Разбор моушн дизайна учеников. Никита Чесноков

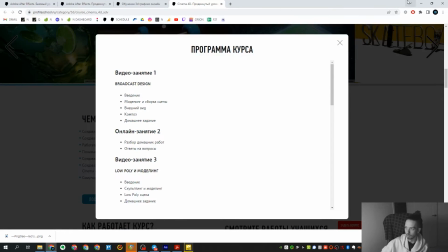[65:03]
Здесь, если программу посмотрите, здесь есть отдельное занятие про братка соответственно там мы как раз таки подобного рода графику
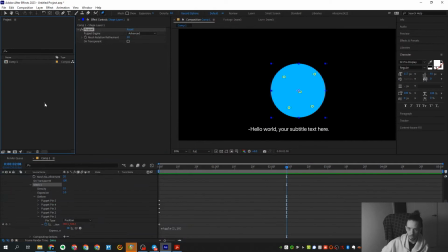[65:11]
делаем я с твоего позволения его я перекинул чтобы попробовать
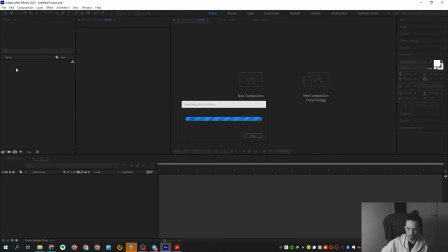[65:16]
поковырять немножечко дабы смотреть что из этого вы
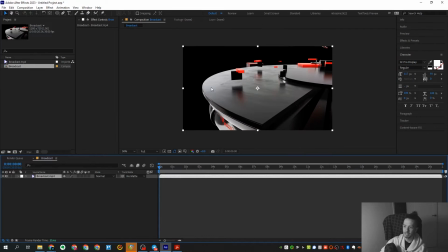[65:22]
первая сцена во первых что мне не нравится это то что у тебя очень пустой фон Фактически в современном мире пустой фон, он в принципе очень часто имеет место быть, потому что ты, если, так скажем, следишь за всей этой историей, то даже в стеклянно-металлическом браткасте,
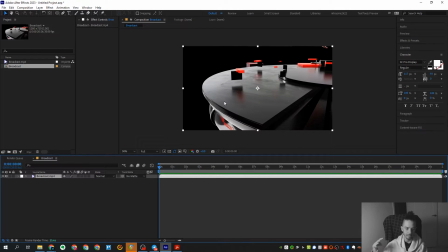[65:42]
я думаю, ты заметил, что ушло резко количество шурешек, которые применяются.
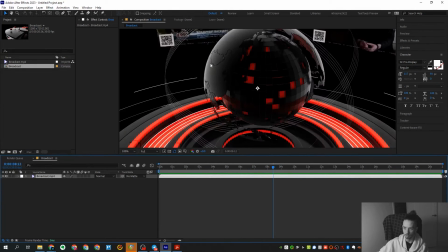[65:47]
То есть шурешки это условно говоря визуальный мусор, как вот эти полосочки там, еще что-то.
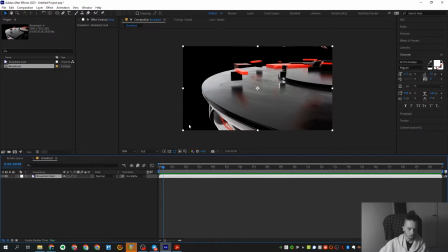[65:52]
И количество шурешек оно, ну так скажем, снизилось за последние несколько лет. И переключилось на какие-то просто более чистые картинки. Вот здесь как раз таки мы видим такую почти бесшурешечную сцену.
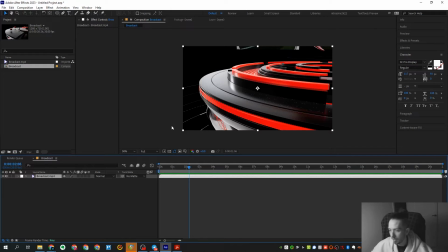[66:07]
В целом она очень даже неплохая сама по себе. На которой просто очень много пустого фона. Типичный бродкастер какой-нибудь там Вот сидит какой-нибудь там условный Андрей Красавин Он такой, надо здесь нафигачить что-нибудь на фон Вот еще несколько лет назад Но сейчас, условно говоря,
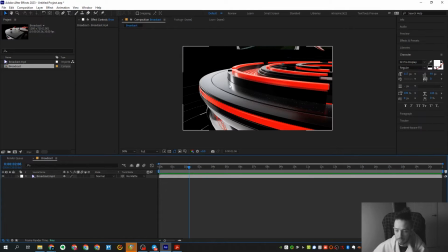[66:24]
можно ту же самую историю просто замылить То есть фактически использование Depth of Field В данном случае спасет тебя от вот такого пустого фона
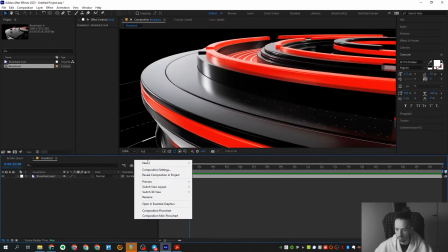[66:34]
И сделает картинку просто чуть более аккуратной Можно даже в АЕ накидать какой-нибудь стандартный довчик через градиенты
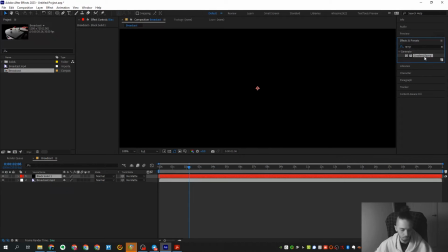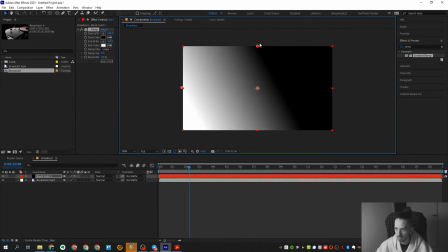[66:47]
Возьмем Вот раз градиент Примерно вот тут у нас
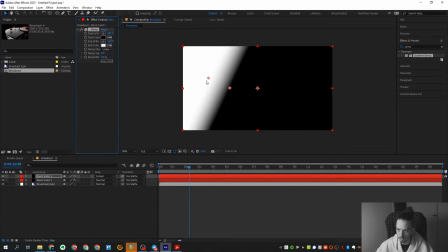[66:51]
Твоя сцена И возьмем тоже очень старый прием С двумя градиентами Который типа нам здесь делает фейковый фокус
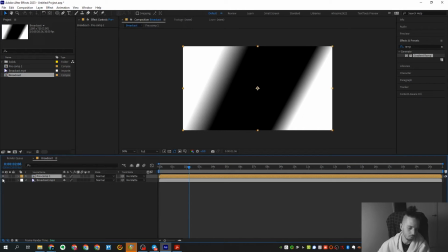[67:00]
Прекомпозим это все дело Естественно я Ну как бы делаю просто какие-то вещи Но тонкости мы на лекциях проходим Поэтому, а сегодня не обучающий А такой больше разборочный Стрим, поэтому какие-то ну типа Типа тонкости мы здесь особо-то и не учим.
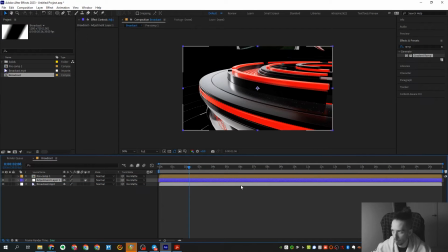[67:16]
Возьмем. Ну, я думаю, касательно Алексея Белова, он все вот эти приемы знает не хуже меня. Возьмем обычный Camera Lens Blur.
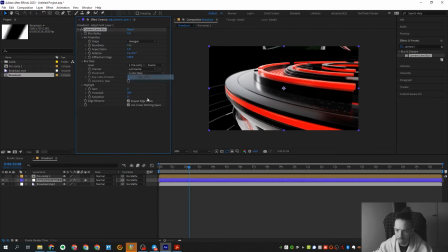[67:26]
Поставим в качестве маски наши градиенты. И просто размажем.
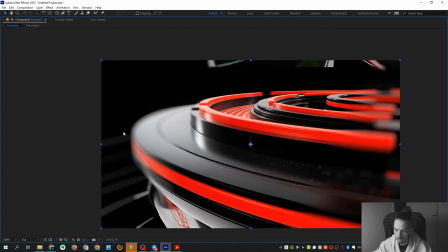[67:32]
То есть в данном случае просто мы чуть-чуть мажем здесь с этой стороны. И получается уже более, так скажем, какая-то предметная история. зритель еще больше вперед фокусируется и как бы смотрится окей
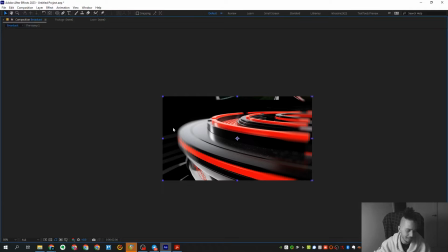[67:46]
можно естественно, эта АЕшная история она не 100% дает гарантию лучше конечно, если мы берем
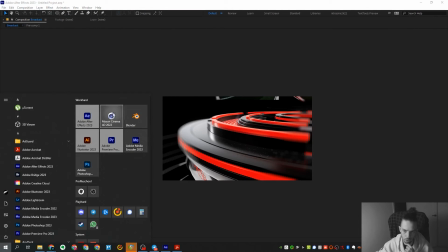[67:54]
3D графику там допустим ту же самую синему у меня Арнольда нет,
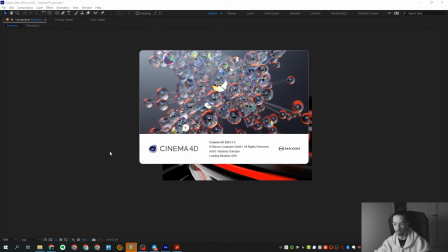[67:58]
я им не пользуюсь ну есть как бы Redshift вообще я люблю Redshift последние пару лет
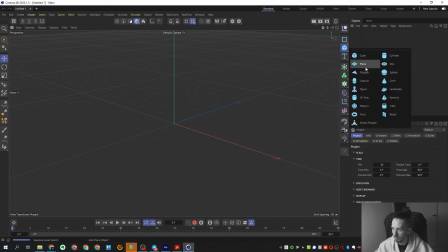[68:04]
хотя раньше его ненавидел, если честно ну вот, соответственно здесь если мы использовали тот же самый redshift и плюс ко всему если еще
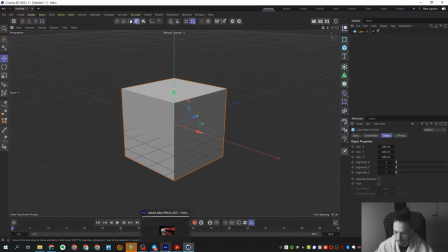[68:12]
на фон сертификат это промокод не забывайте если еще на фон сюда кинуть какую-нибудь 3d
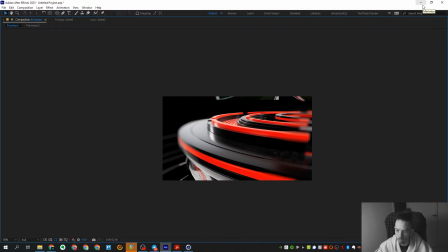[68:18]
геометрию чтобы вот что-то блюрилась да то сразу будет выглядеть еще симпатичнее то есть мы возьмем условно говоря
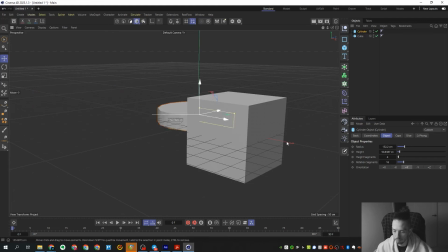[68:29]
твоя конструкция на фон мы поставим наоборот и на фону просто чего-нибудь накидаем какой-нибудь
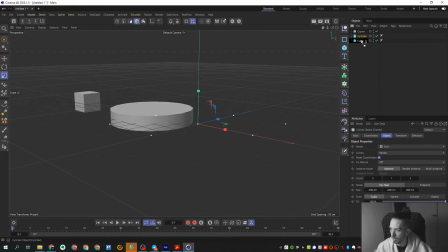[68:38]
истории чтобы просто что-то там мылить